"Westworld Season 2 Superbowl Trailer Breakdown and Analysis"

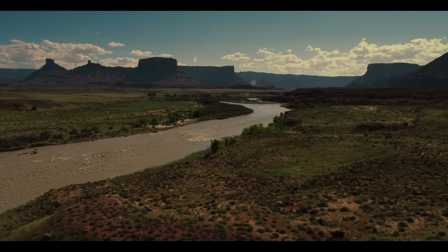(0:00)
Okay, here's everything you missed about the season 2 Westworld trailer. First of all, before we start, we should recognize that this ad played during the Super Bowl, where most ads are love letters to the USA and Americana, a romanticized version of the rustic American heartland.
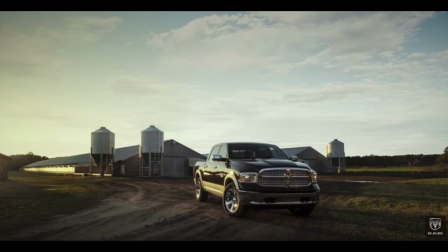(0:15)
We Americans are usually bombarded with images of nostalgic patriotism while being peddled trucks and beer during the big game.
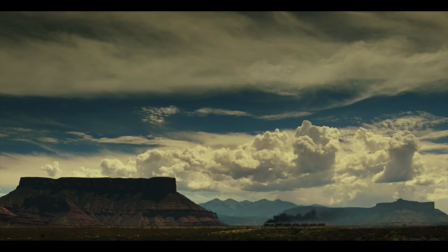(0:22)
According to the director, Jonathan Nolan, this trailer is an intentional subversion of that trope.
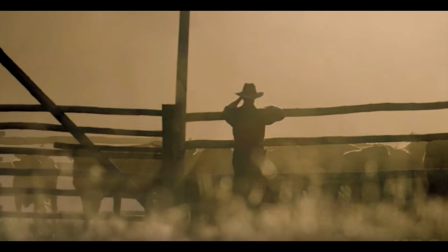(0:28)
That is, it's an ad meant to make the audience feel uncomfortable, as they see classic images of Americana in turmoil.
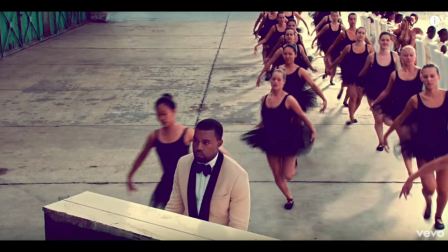(0:34)
The trailer starts out with a piano rendition of Runaway by Kanye West. Of course, last season we got a bunch of modern songs on the player piano.
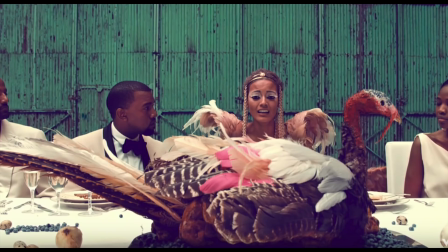(0:42)
According to Nolan, this song was chosen because of its subversive, rebellious themes.
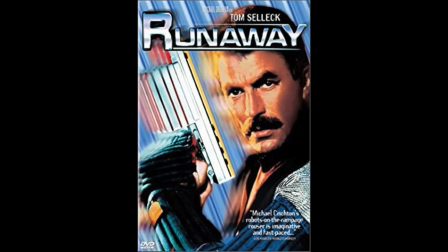(0:47)
Perhaps this is a happy coincidence, but this could also be a reference to a 1984 movie called Runaway directed by Michael Crichton that is about, surprise surprise, rebelling robots, and specifically the mass production of rebelling robots. Currently, Westworld only has a few thousand hosts, hardly a threat to human society.
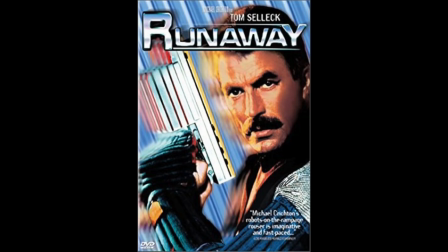(1:05)
If they start producing an army, however...
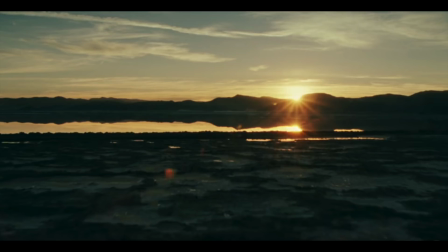(1:08)
So the voiceover of the trailer is, of course, Dolores, and this is a direct callback to her first speech in season 1, episode 1, about seeing the beauty of the world.
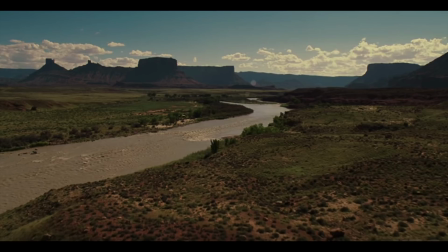(1:17)
And so this speech is an addendum of sorts, calling the beautiful world a lie and one that needs to die, to be burned to the ground so that a new world can be built.
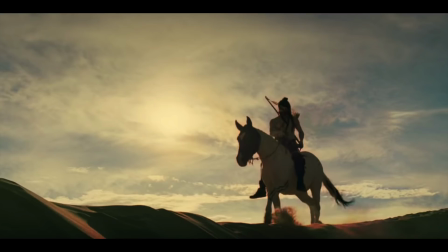(1:26)
And then we get a shot of an American Indian, a symbol of the original sin on which the system was built. Yeah, the director got really political here. By the way, I use the term American Indian because most American Indians prefer that term according to surveys. Anyway, regarding the American Indians in our story, many, if not all,
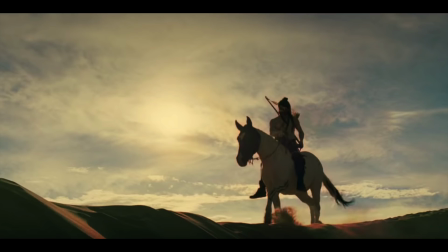(1:44)
are part of Ghost Nation, and Ghost Nation is a big mystery left unsolved from last season.
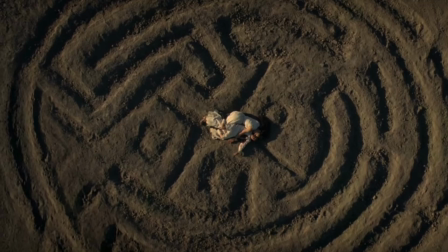(1:50)
If you remember, the maze first revealed itself to the Man in Black during a Ghost Nation attack on Maeve's homestead.
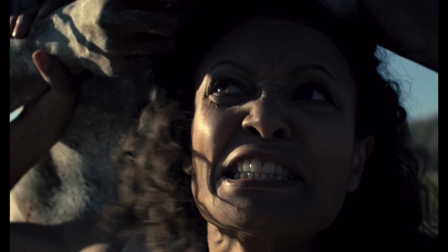(1:56)
Additionally, they were scalping people long before the Man in Black was, likely seeing the maze on the underside of people's scalps.
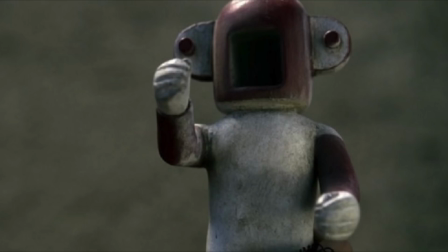(2:03)
We also know that shades, that is Westworld workers in hazmat suits, appear in American Indian lore, so at least some of them are remembering things.
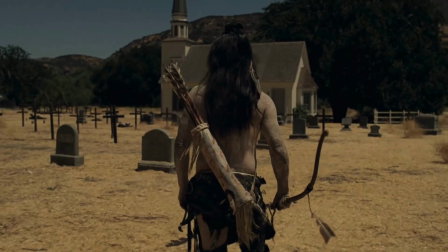(2:12)
Now there is an alternate trailer available on the Westworld website where we see an American Indian at Escalante and another American Indian with a bloody dying female.
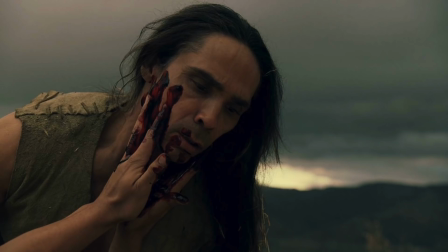(2:20)
We don't actually see any American Indians with our core cast, so we aren't actually sure what they're doing or if they're on a side in the war.
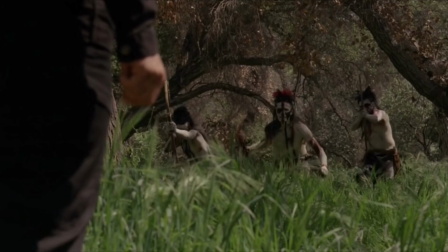(2:28)
Last season some members of Ghost Nation captured Stubbs, but Stubbs appears free in the trailer.
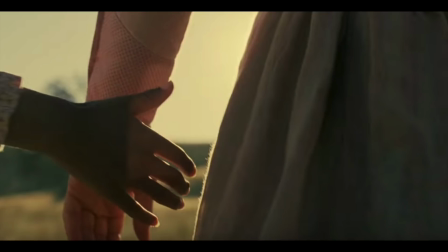(2:33)
In fact, he went from being captured to having weapons, wheels, and a team. We then get a shot of Maeve's dream of her daughter, the person she's trying to find.
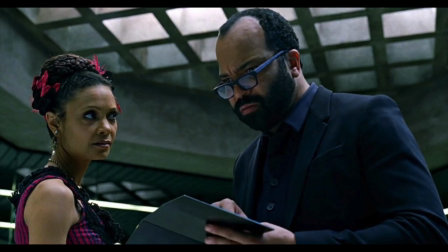(2:42)
The big shock regarding Maeve was that she was simply following her program the whole time, that is, until she left the train to find her daughter.
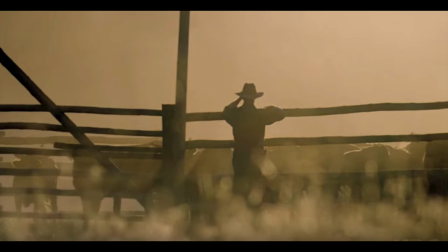(2:49)
The daughter is really central to Maeve's plot and the birth of her free will. We also get some shots of cattle farming which reinforces the images of Americana,
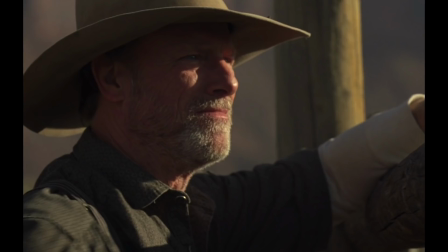(2:58)
but also recalls Dolores and her father Peter Abernathy's profession as cattle
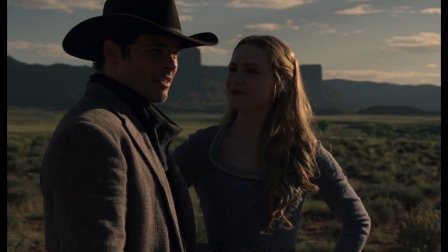(3:03)
farmers and recalls Dolores's story of the Judas steer leading the others, or perhaps leading the others to slaughter. And we should never forget that Judas is the Betrayer.
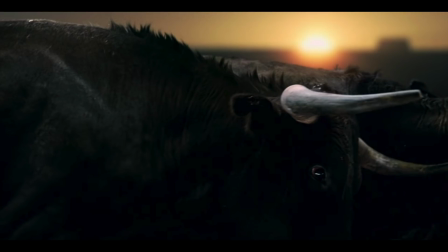(3:13)
Which brings us to the Bulls themselves.
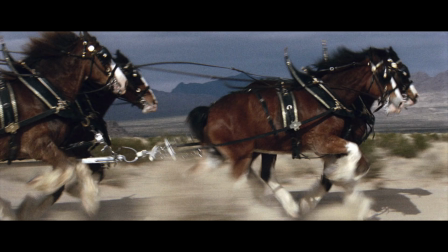(3:15)
According to the director, this is an intentional parody of the running Budweiser Clydesdale horses, the most classic of Super Bowl commercials.
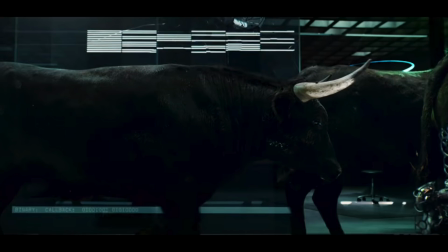(3:24)
By the way, later we get some lights behind the Bulls that are binary code of a web address that leads to
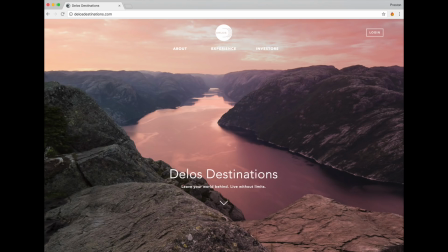(3:30)
delosdestinations.com, which is a website with a bunch of Easter eggs.
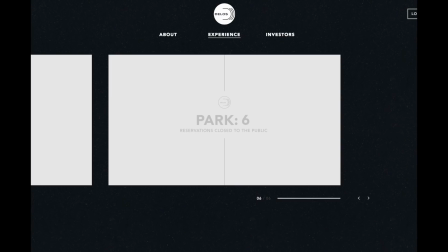(3:34)
Among many things, the website reveals that besides Westworld and Samurai World, there are four more parks, six altogether.
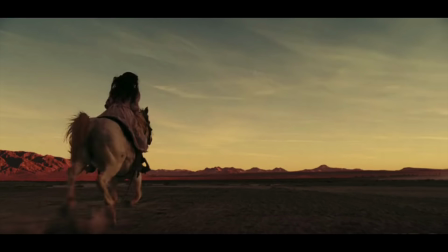(3:41)
The website also gives a background on James Delos, Delos's founder. Back with the trailer, we then get a shot of a woman with dark hair and period dress riding. This appears to be Maeve, perhaps around the time of her homestead build. We all assume the man in black killed her then, and we know she went nuts afterwards and had to be reassigned, so I'm not sure what's going on here.
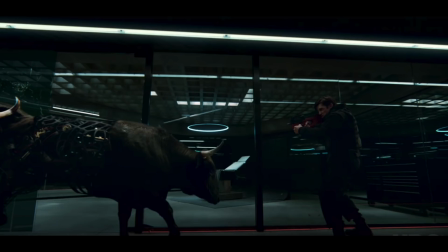(4:01)
The bull shot pans out, and we see that they are mechanical bulls killing security. They are in the old mechanical style from 30 years ago, so perhaps they were found in storage or something.